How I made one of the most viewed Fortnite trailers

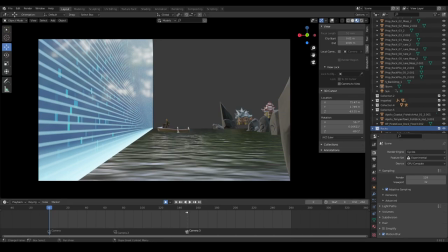0s
Alright, welcome back to this video guys. Since my trailer video blew up,
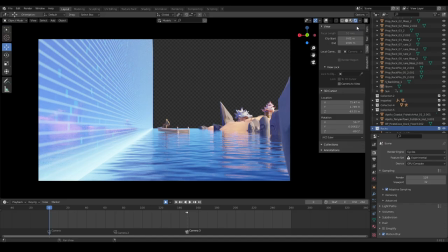6s
holy shit by the way, I decided to make a breakdown video of it. Okay, first things first. I basically cheated a lot to make everything look very Fortnite-ish.
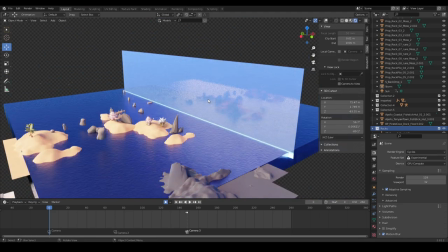19s
As you can see this doesn't look very good in other angles. This is basically just one wall and this doesn't move.
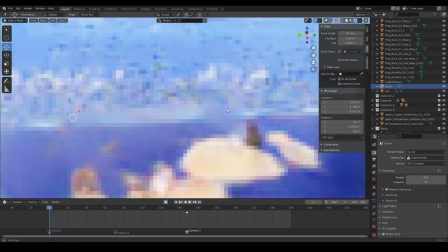27s
And it's not it's not as noticeable in the final product, but it's still there So this is basically how I first started off.
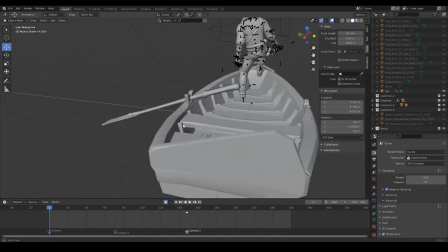36s
I made a boat I imported it and for this boat I made
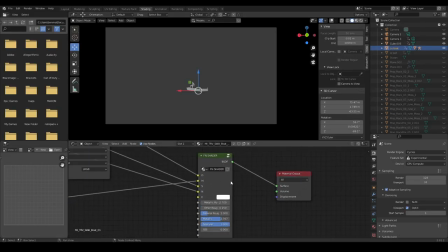41s
my whole own shader my own shader and well I kept on using this shader because well It's good for animation as you can see I placed a few cameras around this
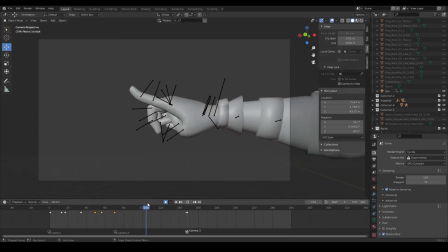50s
scene to switch between this is pretty convenient because I can just switch between these cameras without having to move one camera all the time.
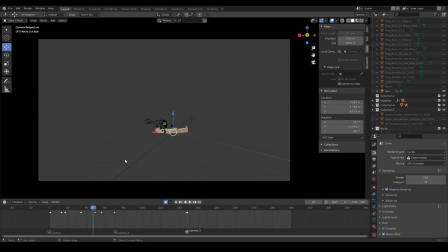60s
So basically I set up the animation first just animating it and by the way
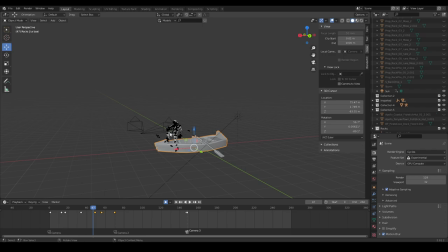64s
I don't think this is my best work and I can I think I can do way better than this because I just made this in six hours
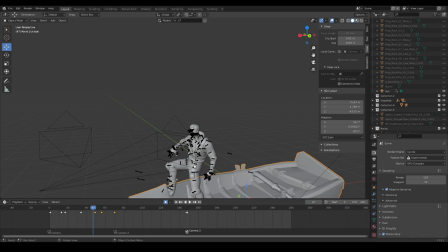74s
it was basically a concept it wasn't even the final product until
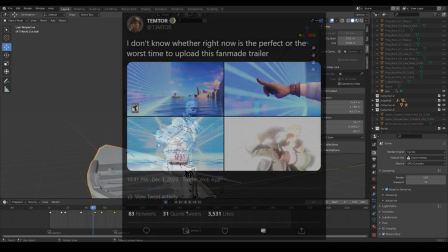78s
I uploaded those few screenshots and everyone went crazy about it okay
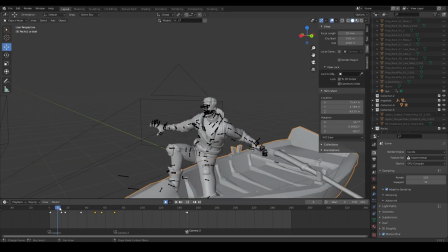84s
so I animated Jonesy and well he had some there
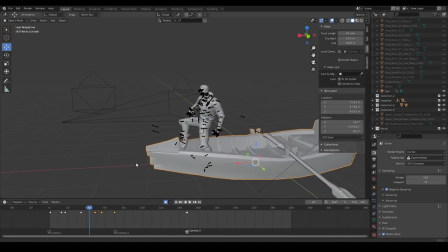91s
was some cheating let's let's put it that way so basically right here to make him look more well
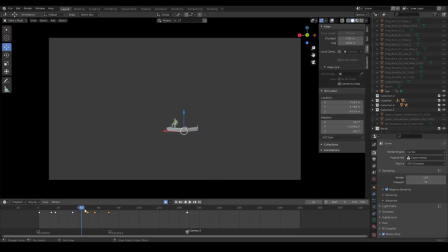97s
saturated or contrasted from the background I had to make him be inside of the center of the screen um let's unhide everything so
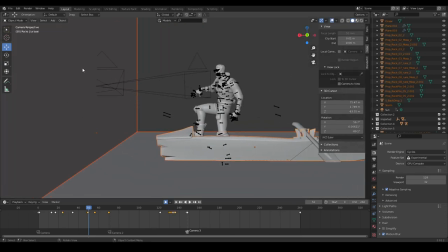108s
i did that and if he was too close to the wall it would reflect too
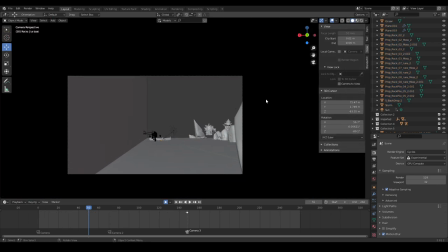113s
much and then the background because the background i didn't make that myself it i just basically
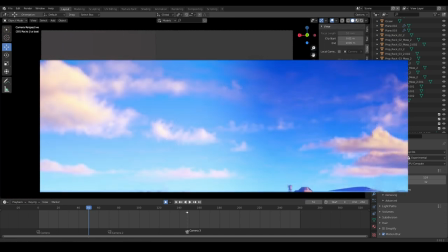118s
took a picture from the trailer from the i think season three
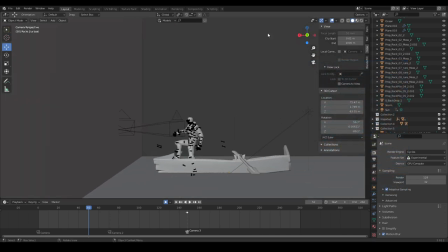123s
trailer yeah and just put that behind this and created
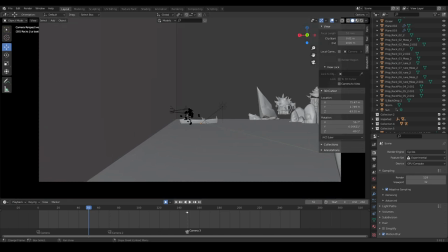128s
some sort of fake reflection in da vinci resolve so i animated
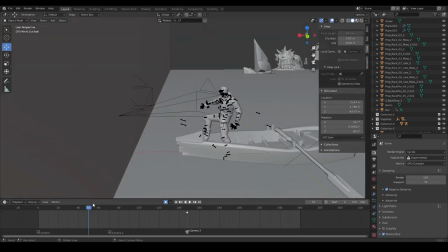132s
him and as you can see right here at this point he just kind of teleports out of
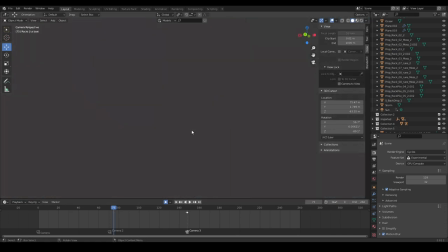137s
his boat right there to this point where he is going to touch the wall
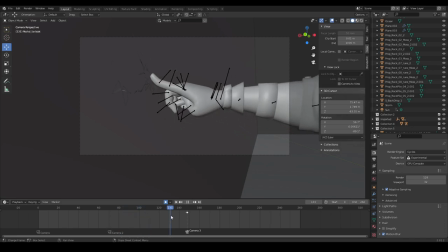142s
and that kind of shocks him and as you can see this basically he waits until he gets shocked because that when he gets shocked you don't want him to instantly pull back you want to wait for the audience to realize that he's been
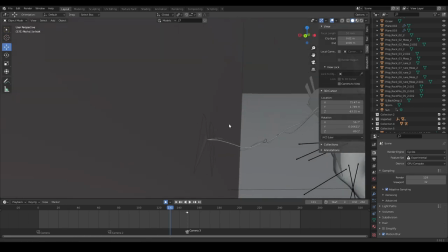156s
shocked so there's that and this lightning basically is just
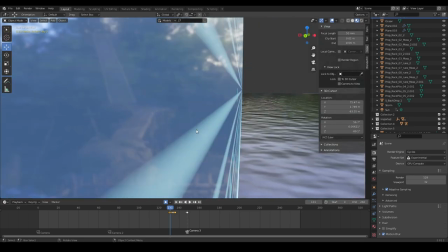161s
some lightning I took from the files and distorted a little bit so that it would interact with his finger and I took this frame out because it looks weird.
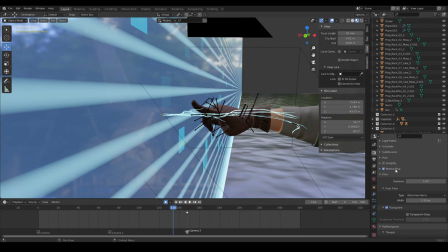170s
Now in these scenes I used motion blur.
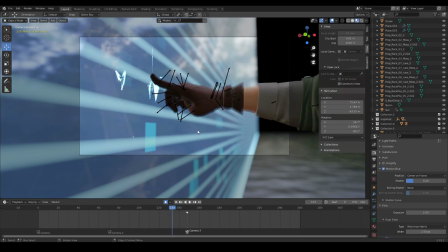175s
Well that's because it would just look better with the lighting.
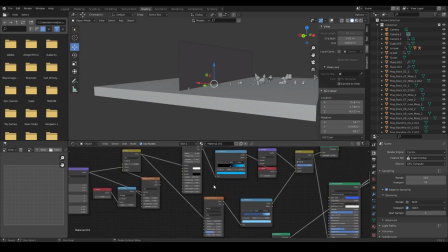180s
Okay so the wall I just did with a few nodes which include a wave texture, a brick, brick texture.
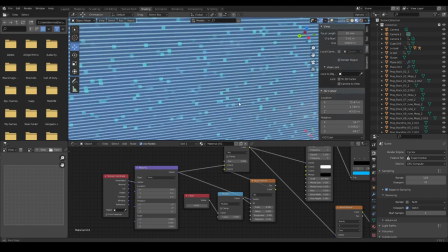190s
This doesn't really matter because that only comes in the break scene where he breaks the wall.
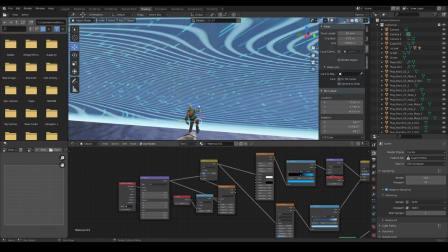199s
As you can see it kind of distorts the wall when you turn it on and this is an effect I used for when he actually breaks the wall. You might not have noticed that, but it's there. This water is also just a few nodes.
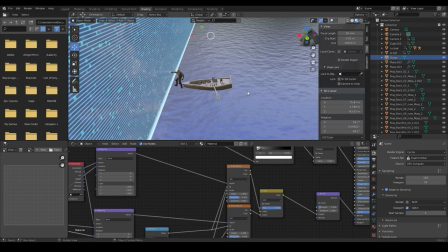215s
It's nothing in here is actually Nearly nothing in here is actual geometry So what I
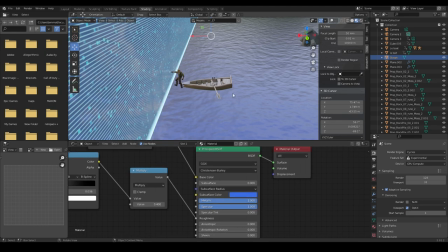221s
did here was just a simple put up the metallic and that metallic really sold the look of
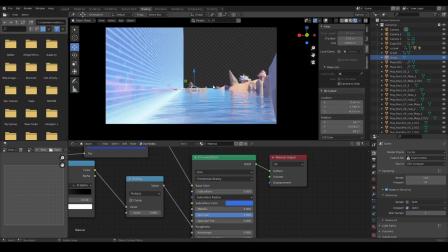228s
It being fortnight is water So if you go anti-metallic that looks basically the same as the wall I mean, we didn't want that so I pulled it up and then it looked more like the water Midas was
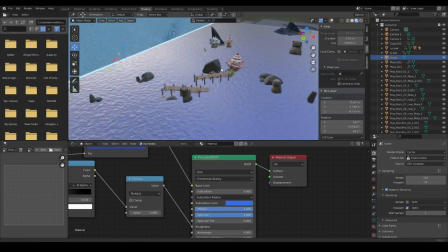242s
Floating on another thing you might have noticed is that the sand disappears when I go into look dev
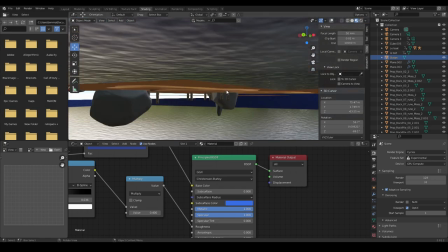248s
mode That's because this sand is not actual geometry and it is It has a displacement map
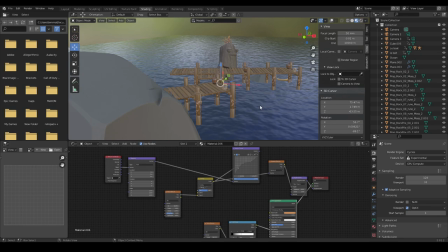255s
that only works when you go into cycles and for the background I just took a few
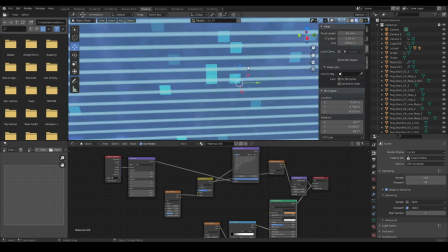261s
things from the files a few props and just There we go.
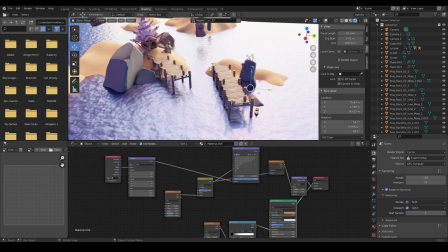267s
Just there we go. That and the sand just kind of fill that up. I didn't add too much detail to the sand because you wouldn't see that anyway.
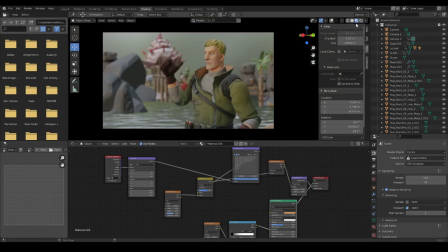276s
Look, the background is really blurred out so that I could just grab another screenshot from the season 3 trailer and put it behind this.
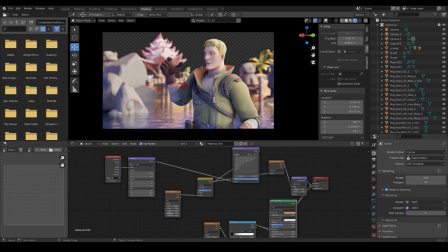286s
That's why you might see weird blue glow around the edges in the final product.
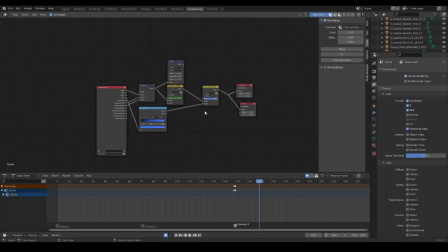292s
For compositing I used a really simple setup actually.
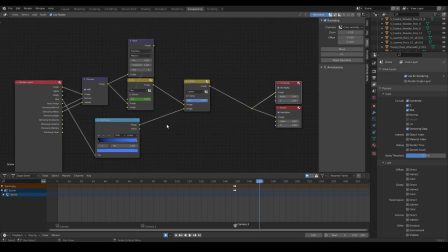297s
So I kind of use a different setup for the mist all the time because, well,
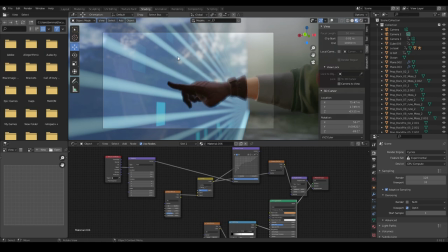303s
mist is amazing and Le Brawler doesn't seem to get it.
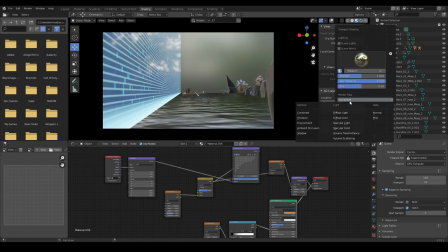308s
If we go ahead and select, there we go, we go into this thing and then we go mist.
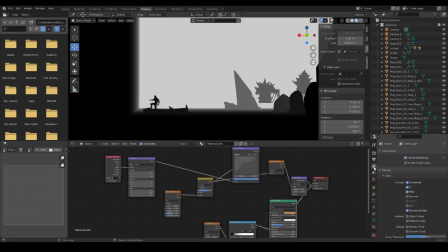314s
There you can see we basically are generating fake volumetrics
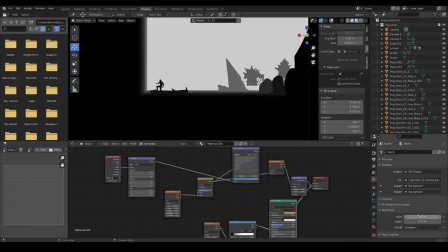319s
which is really good for your pc there we go that's awesome and that's
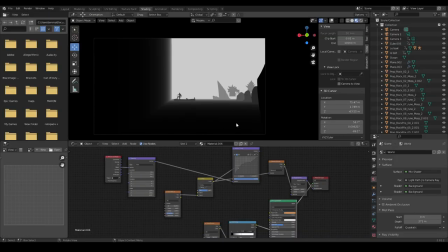324s
kind of how i made the background differ from the foreground a
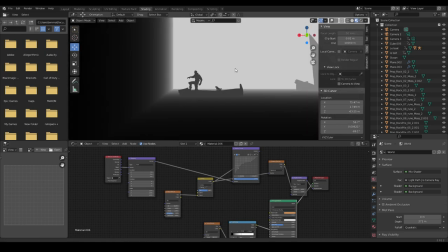330s
bit so that you would focus on john c and not on the background so right after john c
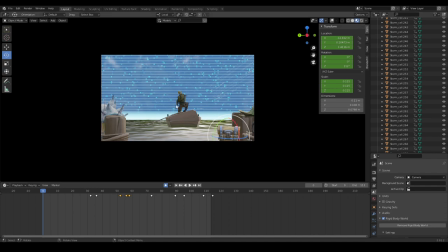335s
does the punch move which by the way yeah i know it's stretched
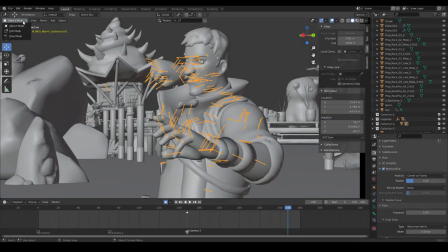340s
out okay yeah so i've noticed a lot of you guys noticed that okay
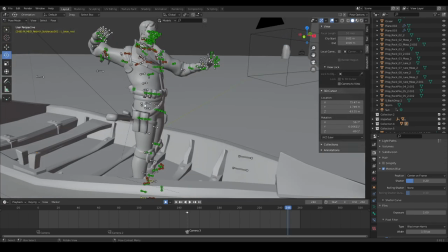346s
so this arm look how he's standing by the way when you don't
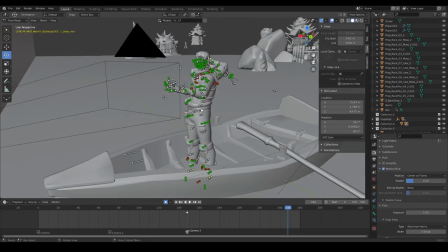350s
animate the feet and the legs well you don't just don't animate them a lot
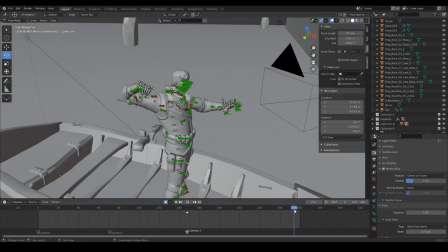356s
of you guys actually noticed that I kind of kind
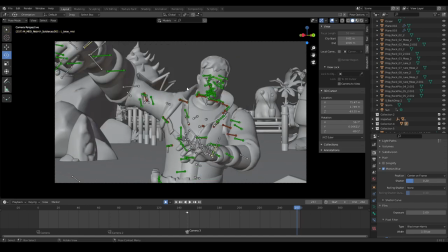361s
of skilled up the arm to make it look more convincing when he punches the camera or the wall and I thought the motion blur would well fix
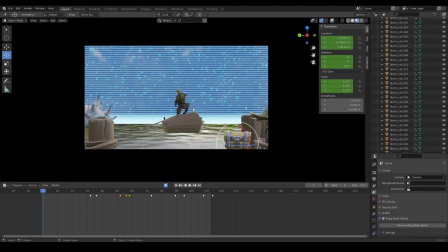370s
that up but it didn't so now we're here at the break scene where he breaks the
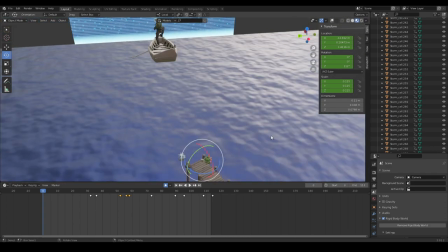374s
ball and there's a lot there's a lot of shit actually going on in this scene
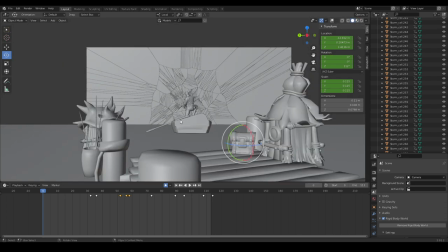379s
that you might not have noticed for example this whole thing disassembles
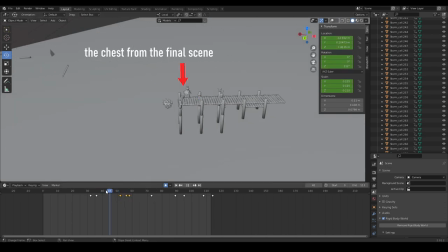385s
oh no it doesn't really it's just two objects okay my bad but this thing
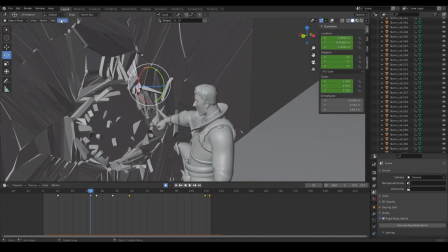390s
does disassemble I basically did this using a cell fracture so I
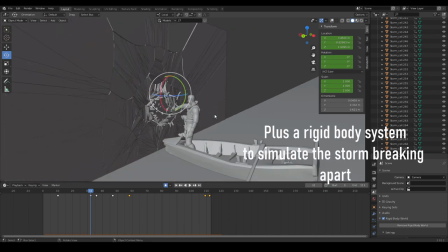395s
basically used a quick effect cell fracture with by drawing let's take a
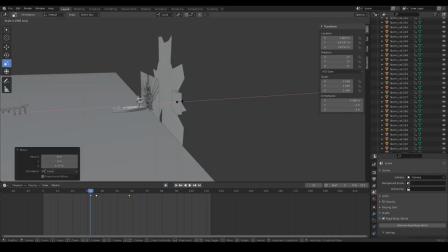401s
so basically what I did here was I killed up a wall like that then
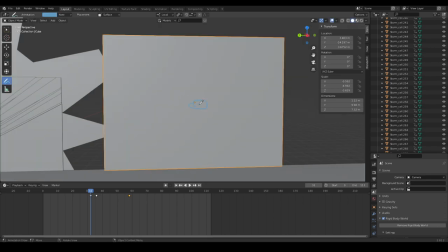406s
drew oh my god then drew why I wanted Jonesy to punch just like this and I wanted the wall to break like that then you subdivide
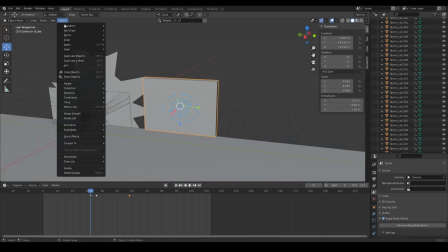418s
this thing just a tiny little bit and add a cell fracture to it with an
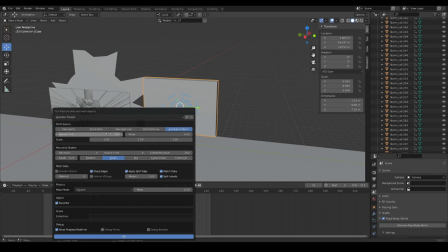424s
annotation pencil turned on and we set this up to 300 and this 2.2 great Yeah,
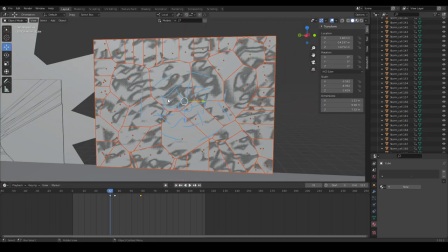431s
okay, this doesn't really work, but you kind of have a pattern that resembles the annotation pencil and that's what I did here Just with a
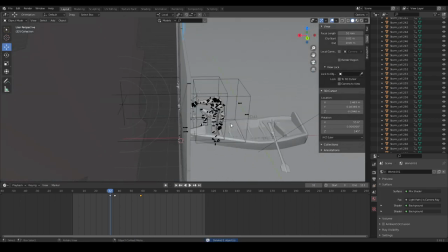437s
higher poly mesh and added a thingy Where is it?
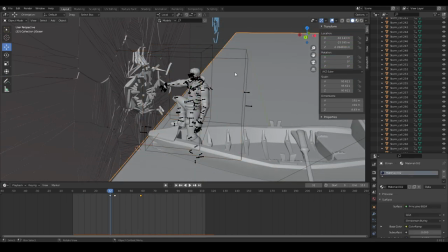443s
This is a sphere? Oh this sphere right here this sphere
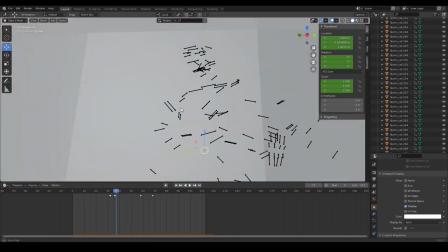448s
prevented these parts from entering Jonesy's body and Because we don't want any collisions, right?
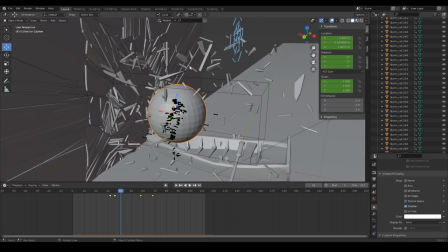456s
No, we don't so this sphere is basically there to stop the chunks to collide with Jonesy.